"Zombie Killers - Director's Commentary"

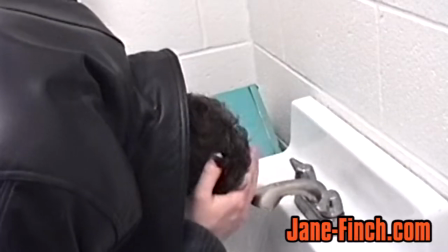[16:41]
Yeah, well, I just shoot how I feel. I just get any angles I feel that would fit the movie.
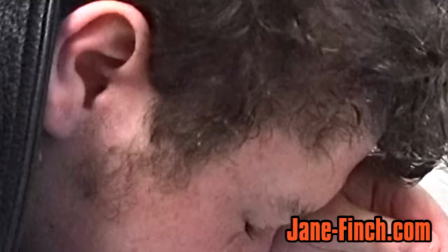[16:47]
It's more of an instinctual thing. And if you really look at the washroom, it looks huge.
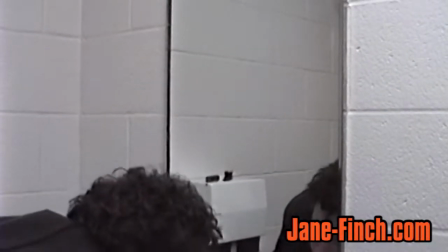[16:52]
But the real washroom is like twice as small as how big it looks on screen.
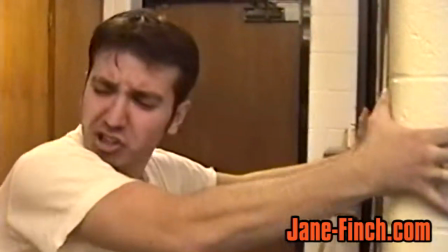[16:57]
Oh yeah, the washroom's really cramped.
Justin, is he in there? Help me find him!
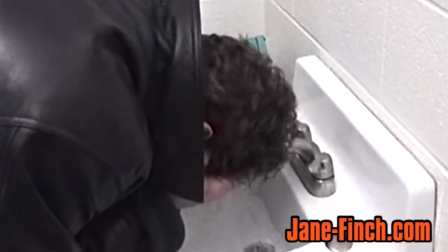[17:04] Get out of there, help!
Oh, for the picture, you're wondering why this doesn't look like home video?
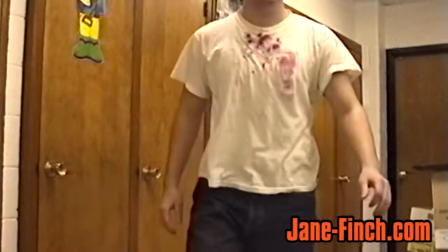[17:09]
Well, because at the editing studio... Oh, here's a shot with the... Look at his eyes, watery.
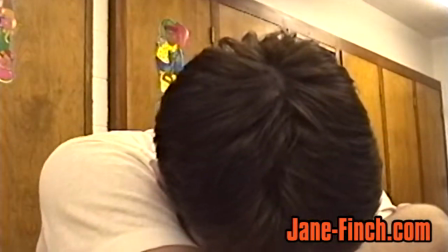[17:15]
That's Pepper. Oh, Sigvinder appearing.
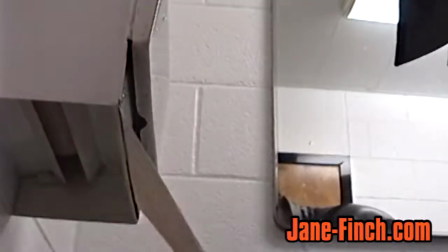[17:22]
He actually, he took his turban off so he can have his long hair. It was a really wicked effect.
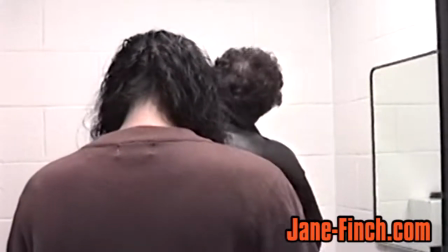[17:30]
But yeah, if you're wondering why this video doesn't look like home video,
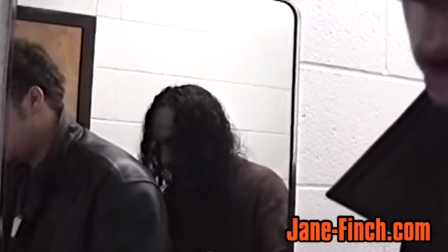[17:35]
because we went to the editing studio and we added some grain, desaturated the color a bit, took out the color,
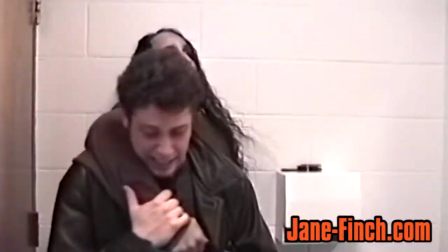[17:43]
tried to make it look more like film. Oh, this part, this punch right here, this back fist, we had to rehearse a couple times.
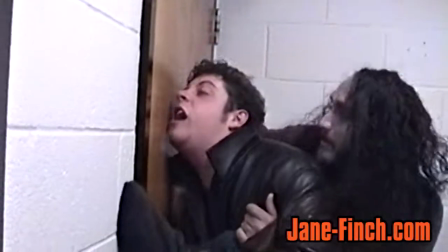[17:50]
Yeah. Awesome. Perfectly executed.
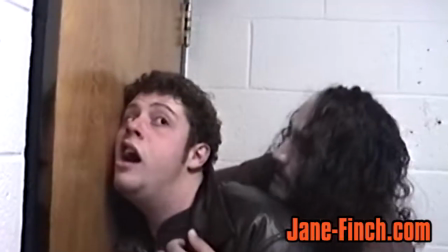[17:56]
And that's what they're trying to get through. Attempt bite.
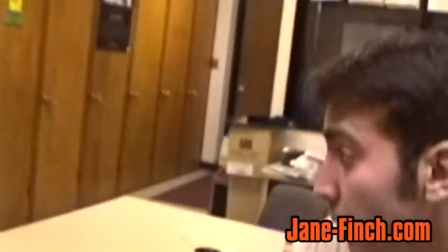[18:04]
Farouk kind of screwed up this kick a couple of times, so I ended up with this last one.
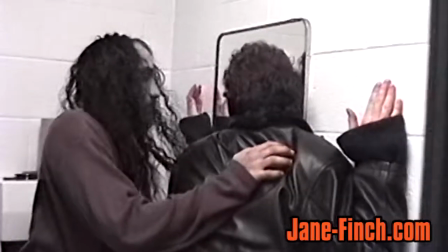[18:09]
It was alright.
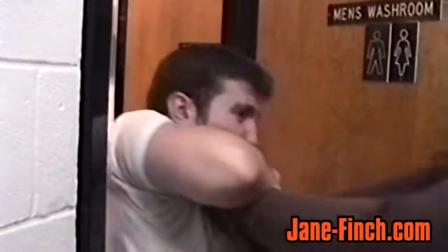[18:14]
Yep, that was an actual reaction. He didn't expect that. He didn't know. That was good.
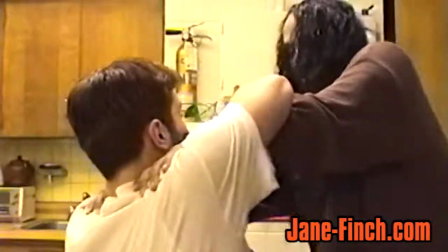[18:21]
In the behind-the-scenes video footage, you'll see how he did this effect, but for now, I'll explain it.
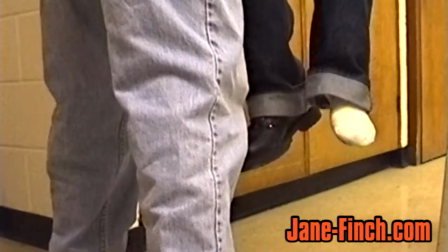[18:26]
Obviously, he's boosting himself on a chair. This is he's holding himself up from a table and a wall.
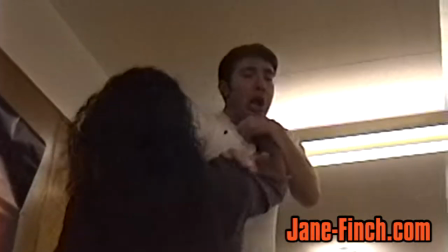[18:32]
He's on the chair. Boom, spit this shit out. This is day five right now?
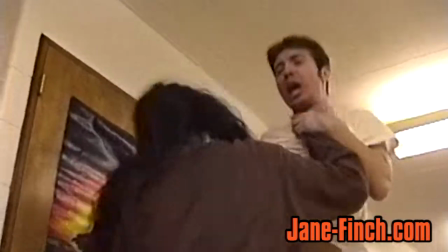[18:40]
Yeah, day five. Bam! Ooh, he drops 6 feet, 7 feet.
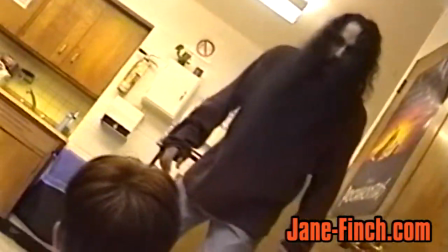[18:46]
And actually, he was standing on the chair, and as I panned down,
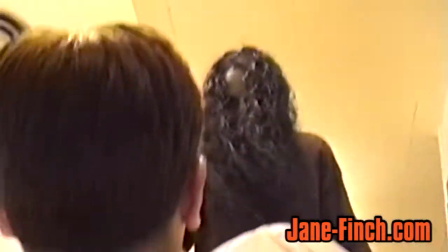[18:50]
he was on the chair and Justin pulled it away, so it looked like he fell from a high height.
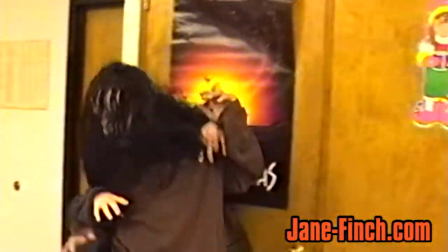[18:55]
That was a neat effect. You'll see in the behind-the-scenes footage.
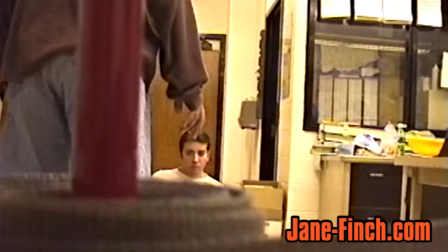[19:01]
This was a tiring shoot. A lot of people were tired and pissed off and wanted to go home.
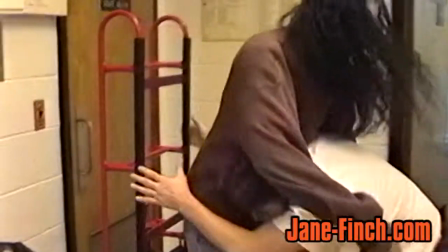[19:07]
This was the day that we stayed till 11, I believe. Oh, yeah. No comment.
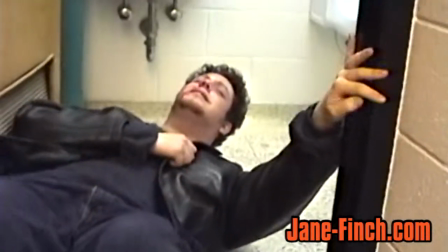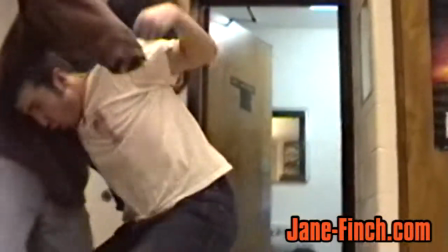[19:21]
Okay, this was Justin's idea to get Sigvinder on the trolley and wheel him out.
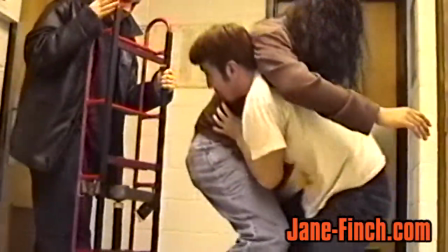[19:26]
That would be like a comedic scene, but a very exciting scene also. And kick one.
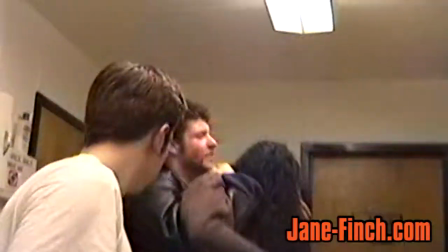[19:34]
The shots that are coming out now. The quick cut, clean shots that are coming out.
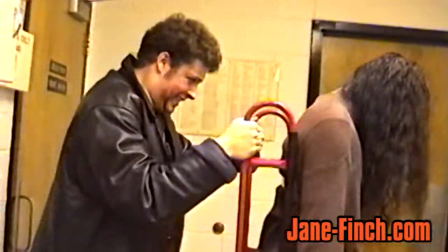[19:40]
Where I believe one of the many best shots in this film. Especially how he pulls the rail.
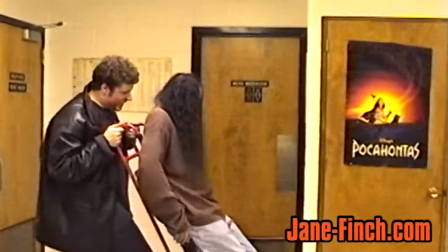[19:47]
Those are nice, clean shots. Oh, here's a hilarious scene. Watch. There's nothing there to pop. Boom!
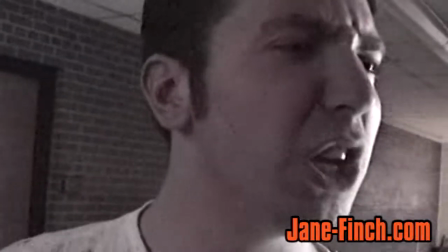[20:00]
boop.
Where the fuck's that in? Hairy motherfucker.
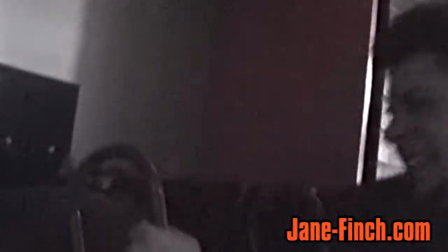[20:04]
Rated PG-13. Rated R. His head wasn't actually hitting it.
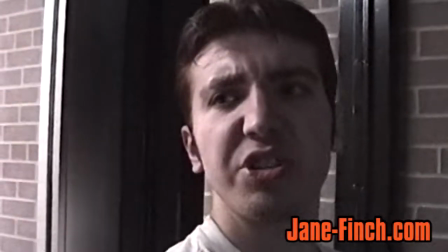[20:11]
It was, explain that. It was that whenever his head lifted up, he would raise his hand.
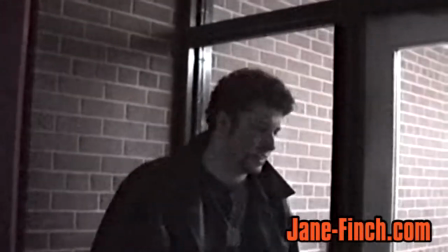[20:16]
Yeah, Sigvinder would slap his hand against the wall. And he did it so slightly that you weren't even able to see.
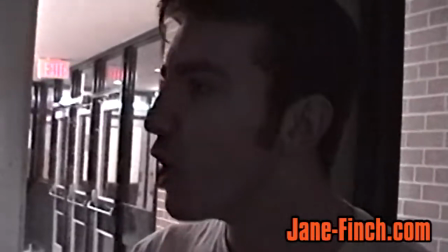[20:24]
Oh, this is day, what is it? Six. Six? Day six already? Holy smokes. Are you sure?
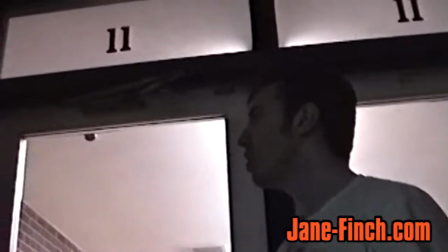[20:30]
Yeah, day five was just the last day. Yeah, day six of filming.
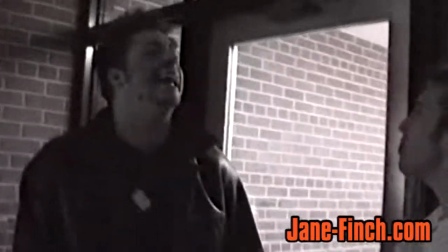[20:39]
And yeah, shooting the film, it takes quite a toll on the cast, but after they watch the footage, yeah.
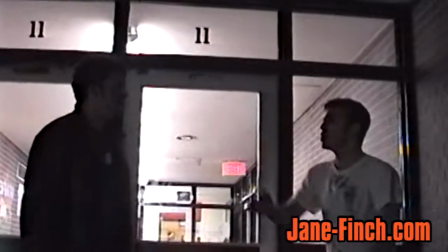[20:47]
Yeah, and they, you know, they're happy about the product that they put out.